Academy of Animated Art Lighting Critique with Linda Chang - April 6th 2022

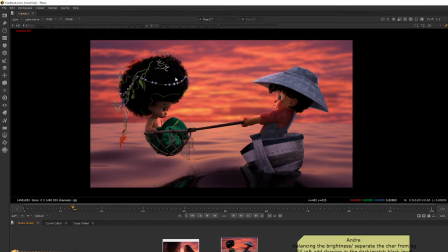All right, and then the next will be the shaping of the character. I don't know if you hear me saying this enough already, the shaping of the character. Um, so right now, let's go back to your reference again.
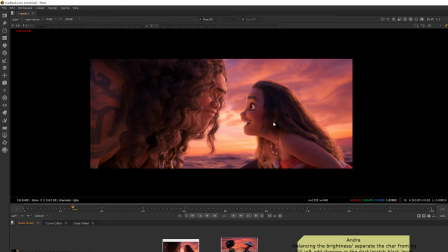We can see that this is again, a Disney film, so they have a very stylized look on how they want their characters shaped by the lights. So we can see that most of the shadows are really, really soft. You don't really see any sharp line that's typically casted from the sun, and things are very soft and rolled off,
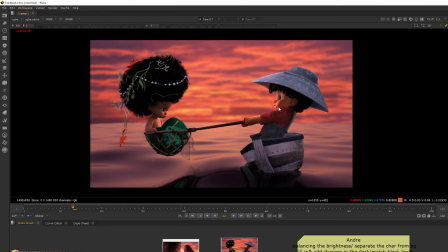nice smooth transition, which maybe we can incorporate a little bit more over here so we don't have these kind of
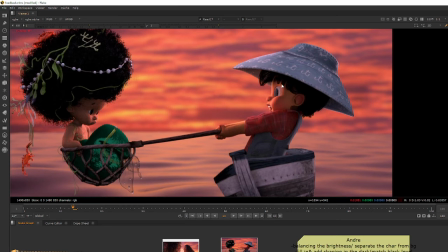um, strong line between the lit side and the shadow side. So how we do that is using fill light, of course.
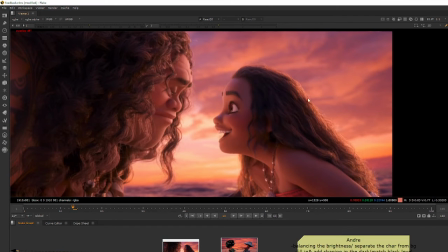So you can see that over here from looking at this image, I can see that they have at least 3 light sources, which is one will be from the key that's hitting them from here. And then another thing that is like this purple bluish skylight that is hitting them,
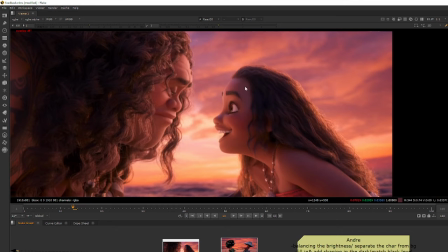the skin that's facing like upwards, that also adds nice detail and the hue of that tying them to the background together.
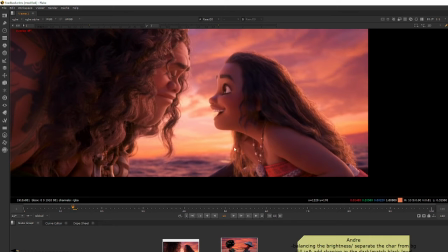And another light is a bounce light that we can see that's hitting them from under, filling in these spaces under the eyebrow, also the neck over here.
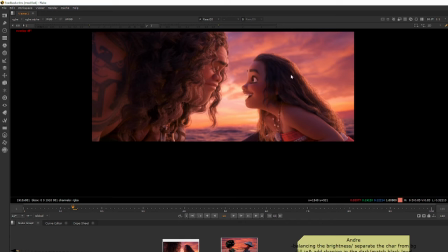Of course, they add a rim light on her so her hair can stand out a little bit more.
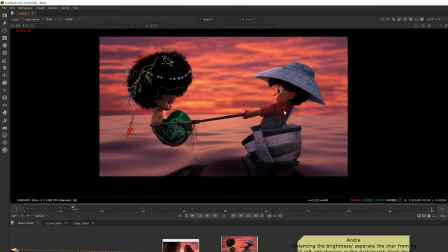It's not exactly a one-to-one case since, again, he's on a teeny tiny boat. The bounce light will be probably a different scenario since it's just a water surface now, and she's just floating in the air.
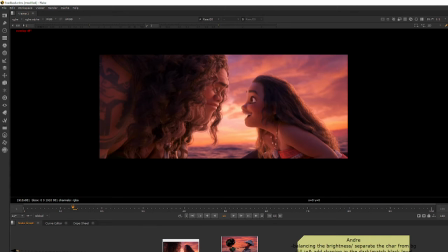I mean, the bounce light will still hit her, but it's not like, I forgot what boat they're on this shot. Is that still the rafter that they're sailing on? Yeah, I forgot.
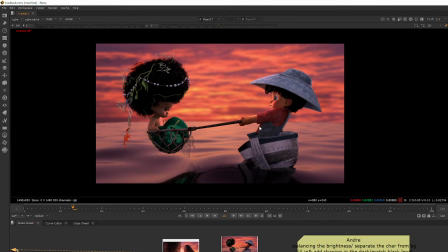Anyways, so I think we can probably incorporate a similar idea of we have a
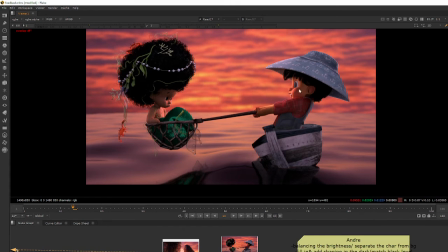key side that's the strong key lights hitting them that's help giving them some shaping, but also have maybe a purple bluish skylight that can bring out nice details, like maybe a little specular on some of the sides that where the key light won't hit.
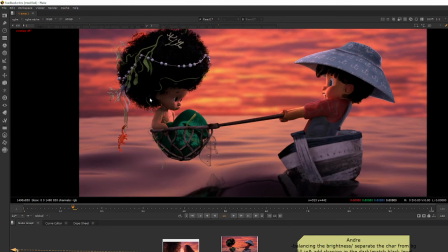And I see you already have a fill light in there, but I think the fill light right now looks a little bit neutral.
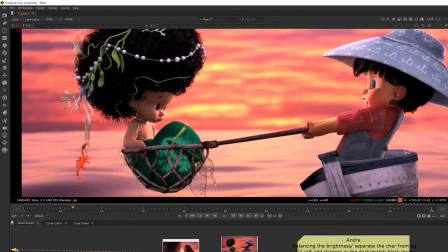Like if I expose up like these kind of color, it seems to be more local to the character themselves.
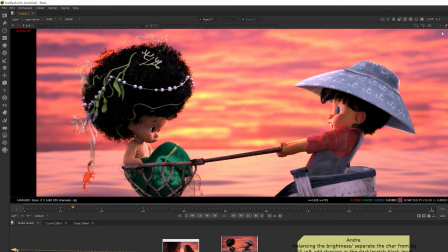It doesn't look like it feels like it's contributed from the sky or anything.
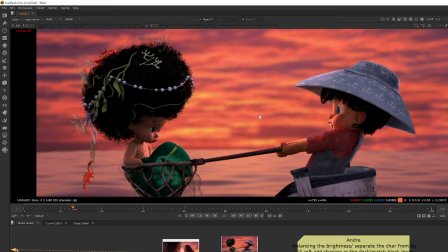So maybe we can consider changing the hue and saturation of the fill light to help matching the environment a little better.
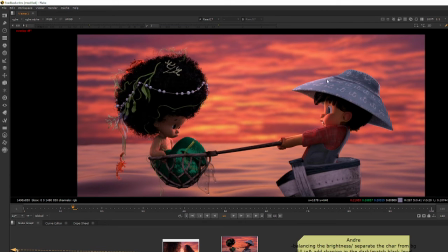So I can see that also here. This hat right here, that hat. I can see the boy has a warm key light, but the hat is not getting the same kind of warm light. Neither does the boat. So yeah, so that would be trying to match
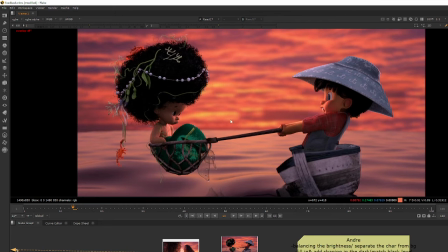the hue and the saturation of your key lights and fill lights, or rack light or bounce light, whatever light you want to have in there, but try to make them feel like they're coming from the environment. And last but not least is I think for this kind of framing for the shot,
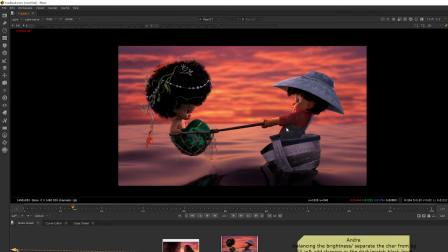we might want to consider the kind of scale that the current kind of depth of field is giving us. From looking at this framing, I'm going to say the lens is probably closer to somewhere around like 20 to,
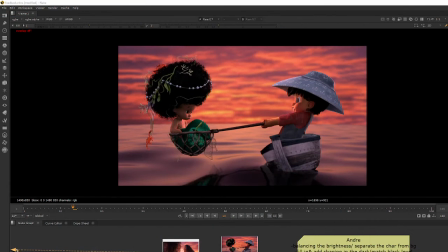let's see, where is it? Where is my Google search?
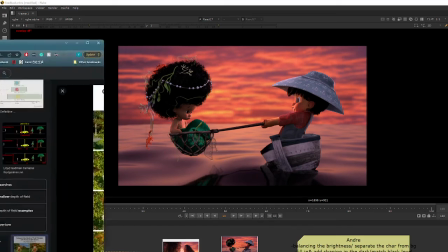There it is. This one.
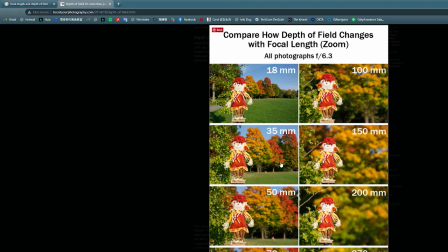It's like something that's probably something between here because we can see a nice horizon
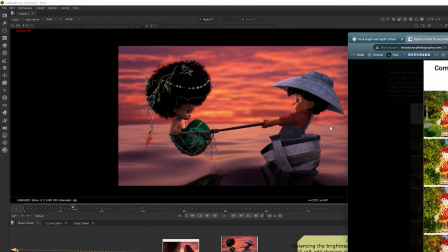and the character says full body, and we can see quite a bit of the background here.
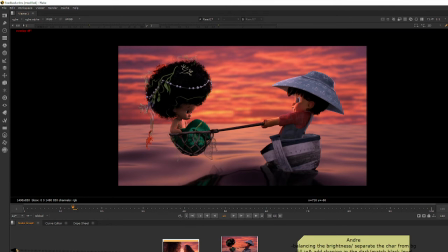And unfortunately, in your reference, I think they have a much tighter shot.
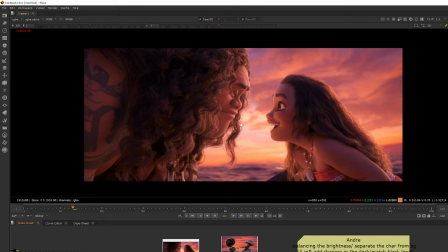They were zooming in all the way on the characters' faces. That's why the background had these nice blur, because the lens choices are different, the framing were different.
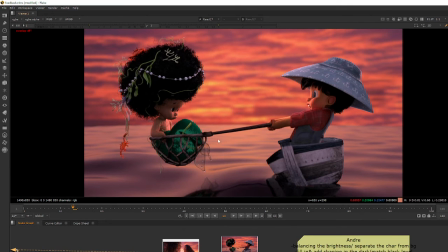However, this is a wider shot, so I feel like we wouldn't get as much of a shallow look in the depth of field. This will probably go a lot deeper and we won't get as much blur on the ocean in the background.
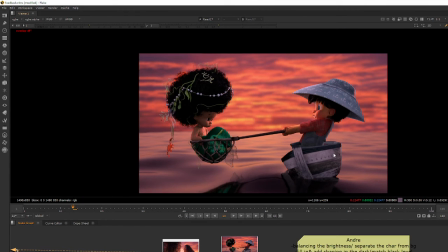So that's just something to consider. Or else the shot can probably, if you want to go for a more miniature look, that's perfectly fine too. So on the miniature note, I do want to say that one thing I'm noticing right now is the ripple and the wave scale seems a little bit,
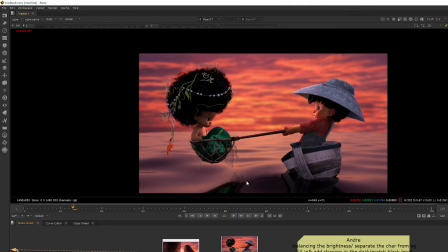it makes them feel small. Because if I imagine this is ocean or any large body of water, so there's something about the scale of the wave that's making this whole pool of water look a lot smaller.
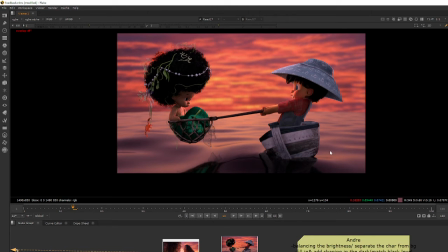But yeah, you can let me know if that's the choice, or if you want to keep it this way, just let me know.
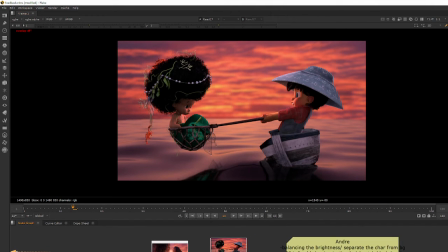Yeah, I think these will be the notes I want to get to start with. Oh yeah, this one last thing I want to talk, and this is probably,
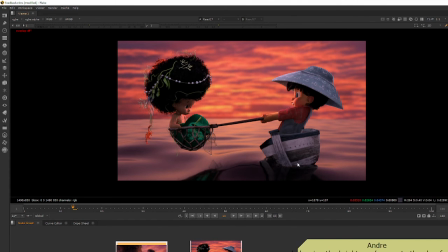I want to talk about this applying to everybody who's working on this particular lighting challenge right now. That would be how to deal with a shot that has two characters with different skin tone. From looking at the character design,
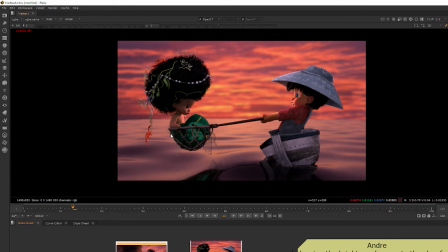I'm going to assume that the mermaid probably will be a more dark-skinned character than this boy right here. And it's sometimes very tricky to feel like they're balanced in the same lighting situation,
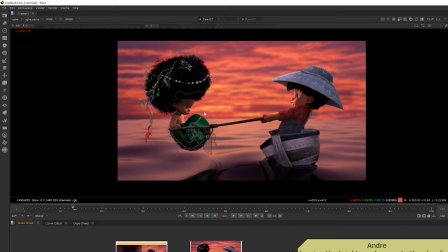and yet to feel like they have a different skin tone. So right now, I feel like her skin color feels a little bit lifted. I'm not sure if you modified the shader or anything. So like it kind of doesn't feel like she has dark skin anymore.
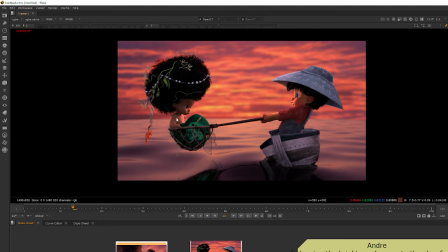And I would encourage that maybe we can keep her skin dark to stay true to the design and also make it more interesting, because that will be an interesting challenge. But also when lighting dark characters, usually we wouldn't rely on filling in as much.
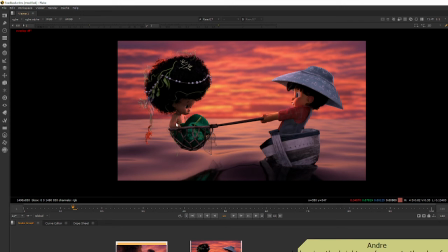A lot of time we'll be relying on using specular to help shaping the character. But that's something down the line that we can start talking about. For now, I think we just start thinking about balancing the bright and detail to the dark, and trying to match the hue and saturation of the lights in the scene right now.
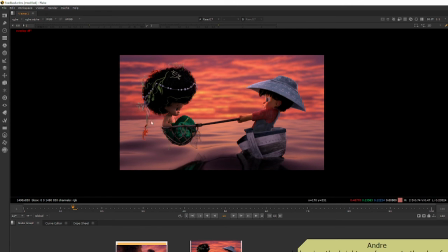So, but for everybody else, maybe something to consider how to approach lighting two characters with different skin tones.
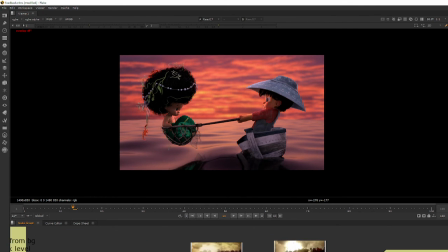And last but not the least, Donnie. Hi, Donnie.
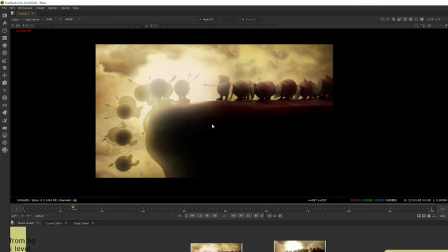It's my first time looking at your work, so hopefully one day I get to meet you. But I see that you did a lot of iteration on this um, workshop.
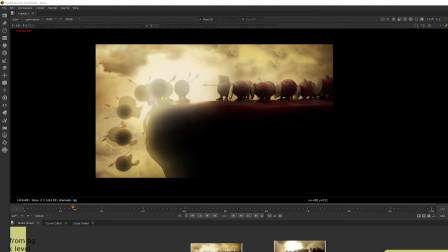I'm not sure exactly what the assignment notes workshop. I'm not sure if you had to come up your own model and try and do everything, because if that was, that's a lot of work. So definitely bravo to that. Sorry, let me drink a sip of water.
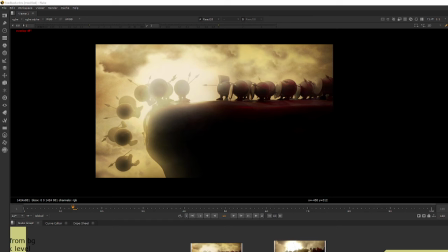So overall, I think you're getting really close to your reference after all these updates.